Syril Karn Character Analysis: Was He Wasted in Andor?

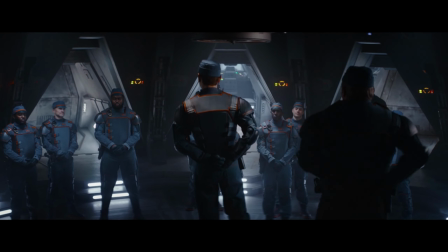Before I answer the title question, I have to answer another one to set the groundwork. What does it mean to waste a character?
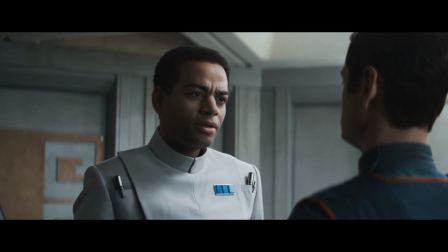I would say that this happens either when a character is underdeveloped and one-dimensional, or if they fall short of their potential.
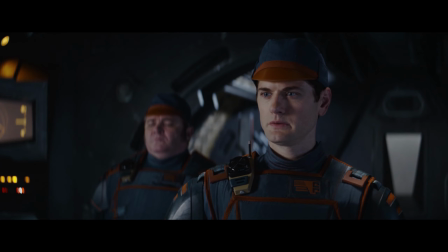If they're given growth and development, given significant setup, but that setup isn't paid off in a satisfying way.
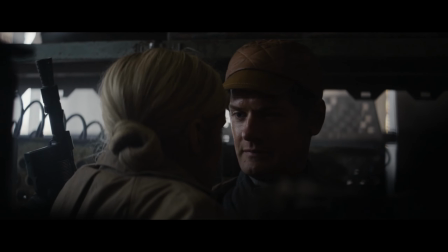After I first watched Andor, I felt that Syril Karn fell a little bit into both categories.
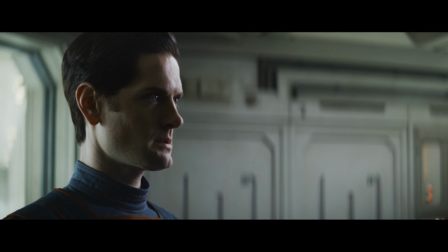I absolutely loved his development in the first arc, but after that it seemed like he didn't really go anywhere.
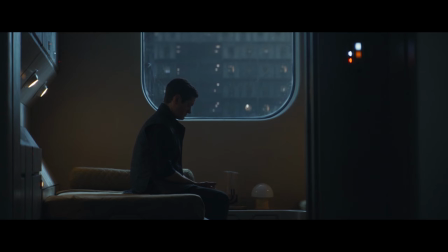Syril was just kind of there in the background, occasionally popping in to eat Cocoa Puffs or obsess over Cassian.
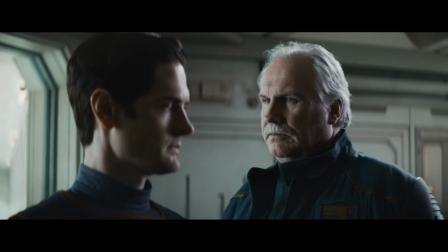His arc felt like it was cut short. He was a fleshed out and fully realized character in the initial story arc,
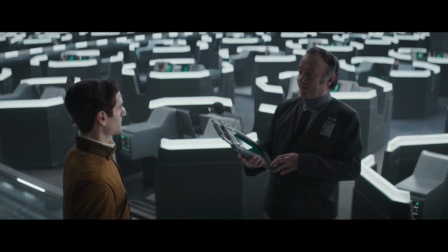but then got sidelined without much change in his character after his failure on Ferrix, and that seemed a waste to me.
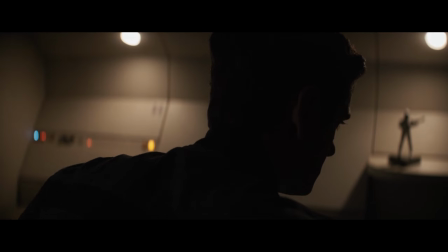At least, that's how I felt upon first viewing. But I decided to take a second, closer look to see if my initial reaction was justified,
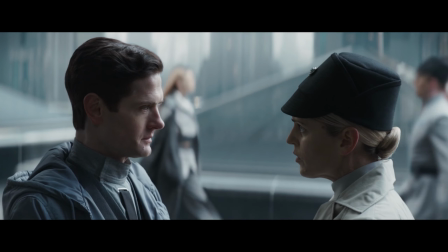or if Syril did live up to his potential in ways I missed the first time around.
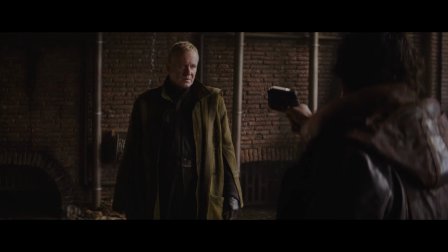The creators of Andor are clearly intentional and purposeful with their story decisions,
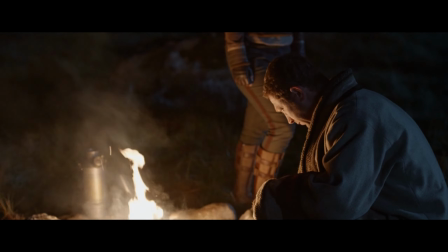so I'm hesitant to call out their character work for any perceived wrongdoing without giving it a thorough analysis.
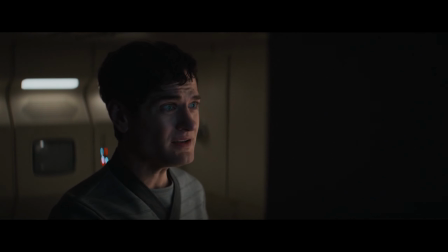To that end, let's break down Syril's arc. I will, of course, start at the very beginning.
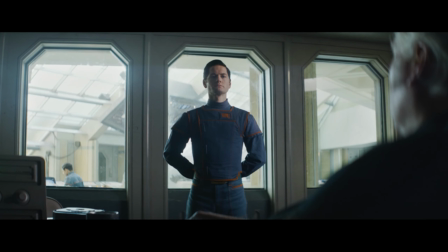I hear it's a very good place to start. Syril's character work in the first episode is nothing short of excellent.
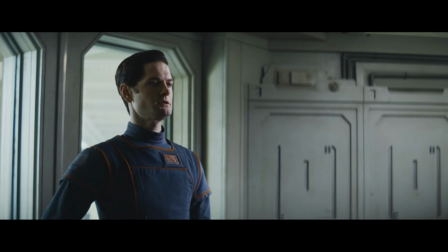His introductory scene with the Chief Inspector brilliantly shows his wholehearted dedication to his job without having to state it outright.
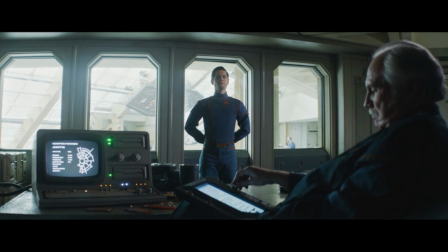His rigid posture and form-fitting uniform contrast with the relaxed and loose posture and uniform of his boss.
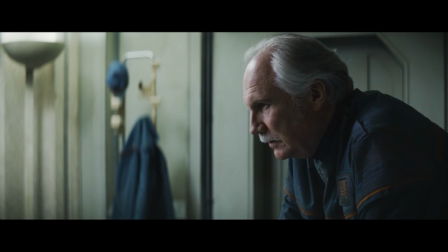Syril is decidedly not on board with the Chief Inspector's plan to juke the stats and dismiss the murders as an accident,
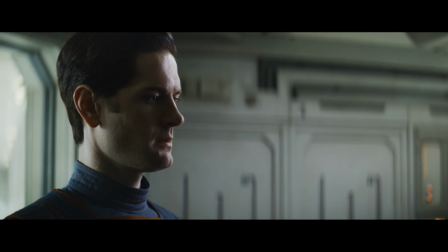showing not only his sense of ethical duty, but also his naivete and lack of experience in the world of law enforcement.
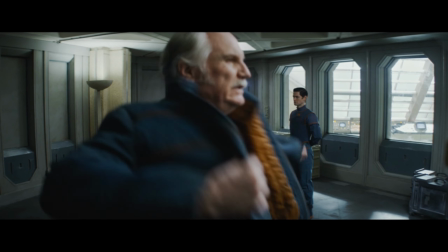If you don't really get what I'm referring to, go watch The Wire. This is our first sign that Syril doesn't really understand the system inside of which he works.
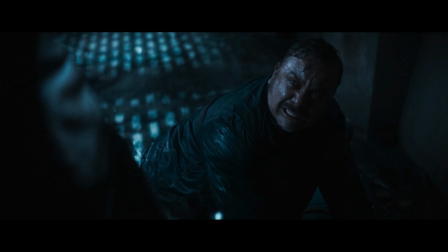As far as he is concerned, he is simply investigating a murder and chasing down a suspect, and he is willing to disobey orders to do what he believes is right.
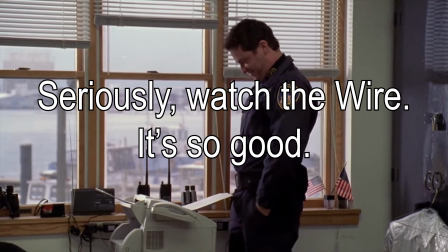In just about any other show, a cop with this attitude would earn the admiration of the audience.
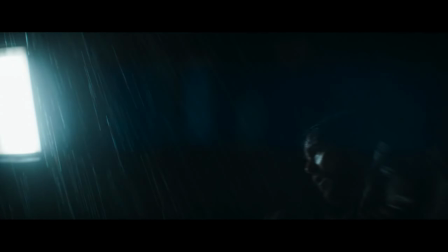But Syril works for an arm of the Third Galactic Reich and happens to be chasing our protagonist, so sympathy is a bit harder to come by.
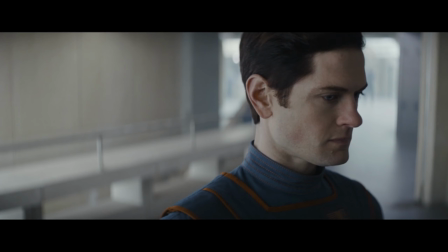The audience would normally, for example, applaud his initiative as he steels himself to buck his superior's commands and consult
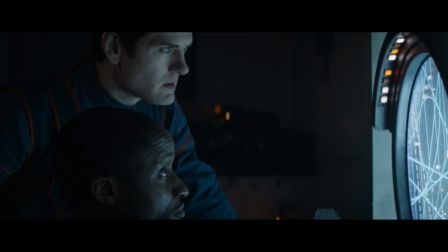the air traffic controller to identify any anomalies that could be his suspect's ship.
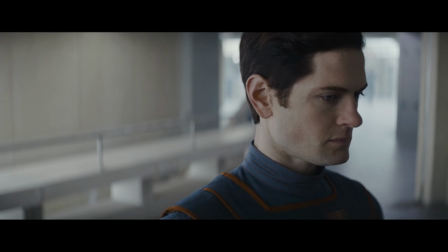Another moment of beautiful show-don't-tell storytelling, by the way, and excellent acting on top of that.
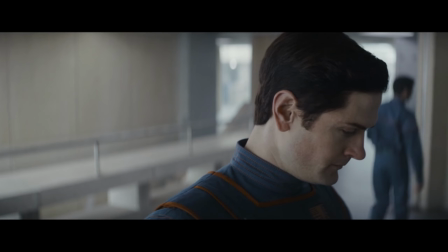Syril's facial expressions and body language perfectly convey his hesitance and then his eventual resolve as he commits to following his instincts and breaking protocol.
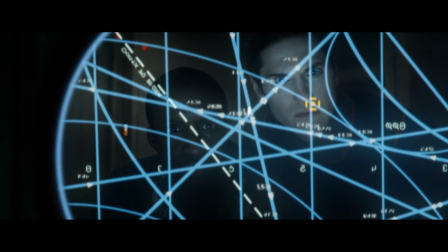This scene and his subsequent ones set Syril up as a dedicated, competent investigator.
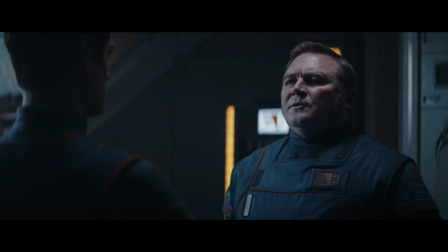His enthusiasm is only matched by that of Sergeant Mosk, in whom Syril finally finds a kindred spirit who not only agrees with his attitude,
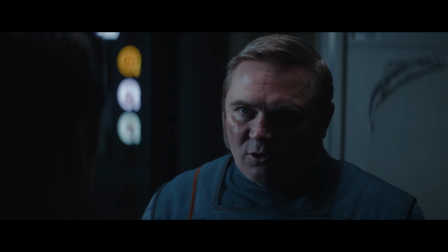but also outright encourages his ambitious full-measure methods.
Best way to keep the blade sharp is to use it.
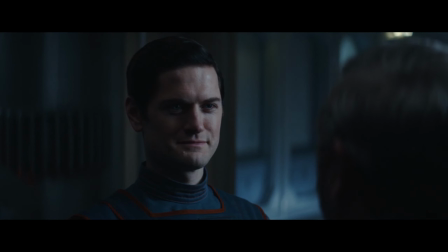Syril appears filled with smug self-satisfaction as Mosk commends his willingness to wield the hammer of justice with a heavy hand,
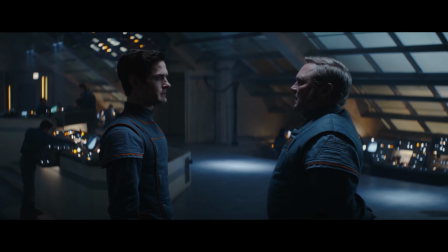indicating his dangerous commitment to his ideology.
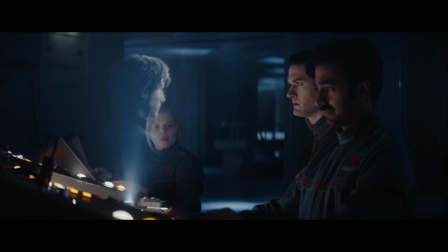The deputy inspector clearly feels proud of himself, having so quickly identified a suspect and had assembled a plan to apprehend him.
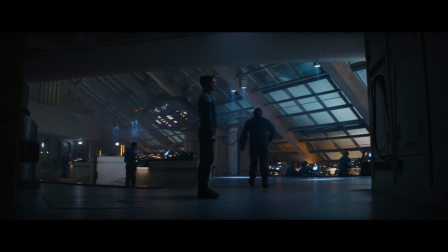This is a subtly important moment that we would do well to remember later.
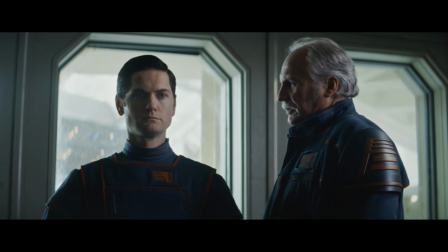A young, confident detective who is intimately familiar with proper investigative procedure and capable of executing it to the letter,
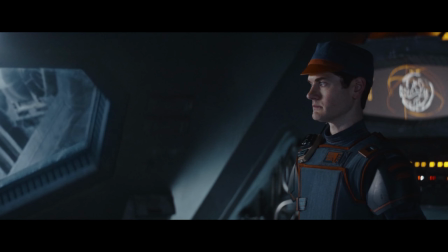Syril is also vastly out of his depth. His trite,
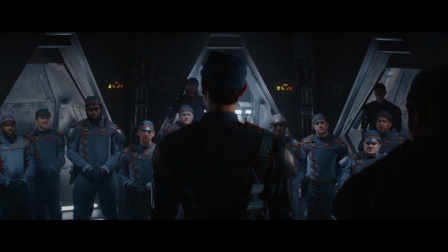soft-spoken, stumbling speech given to the strike team displays how ill at ease he truly is, how his leadership and experience is wearing at his mind.
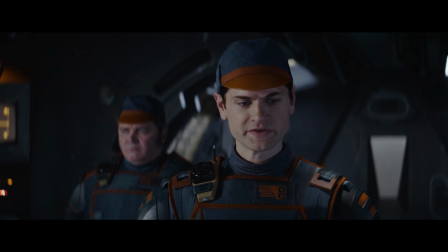Again, great moment of natural storytelling. No one needs to tell us that this is Cyril's first time in the field.
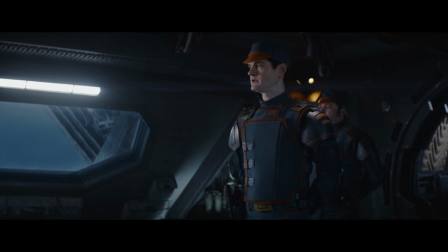We can see it in his face and hear it in his tone as he fails miserably to give anything resembling an inspiring speech.
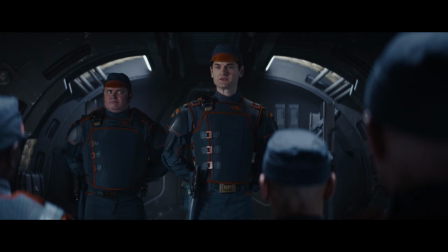Best of luck to us all.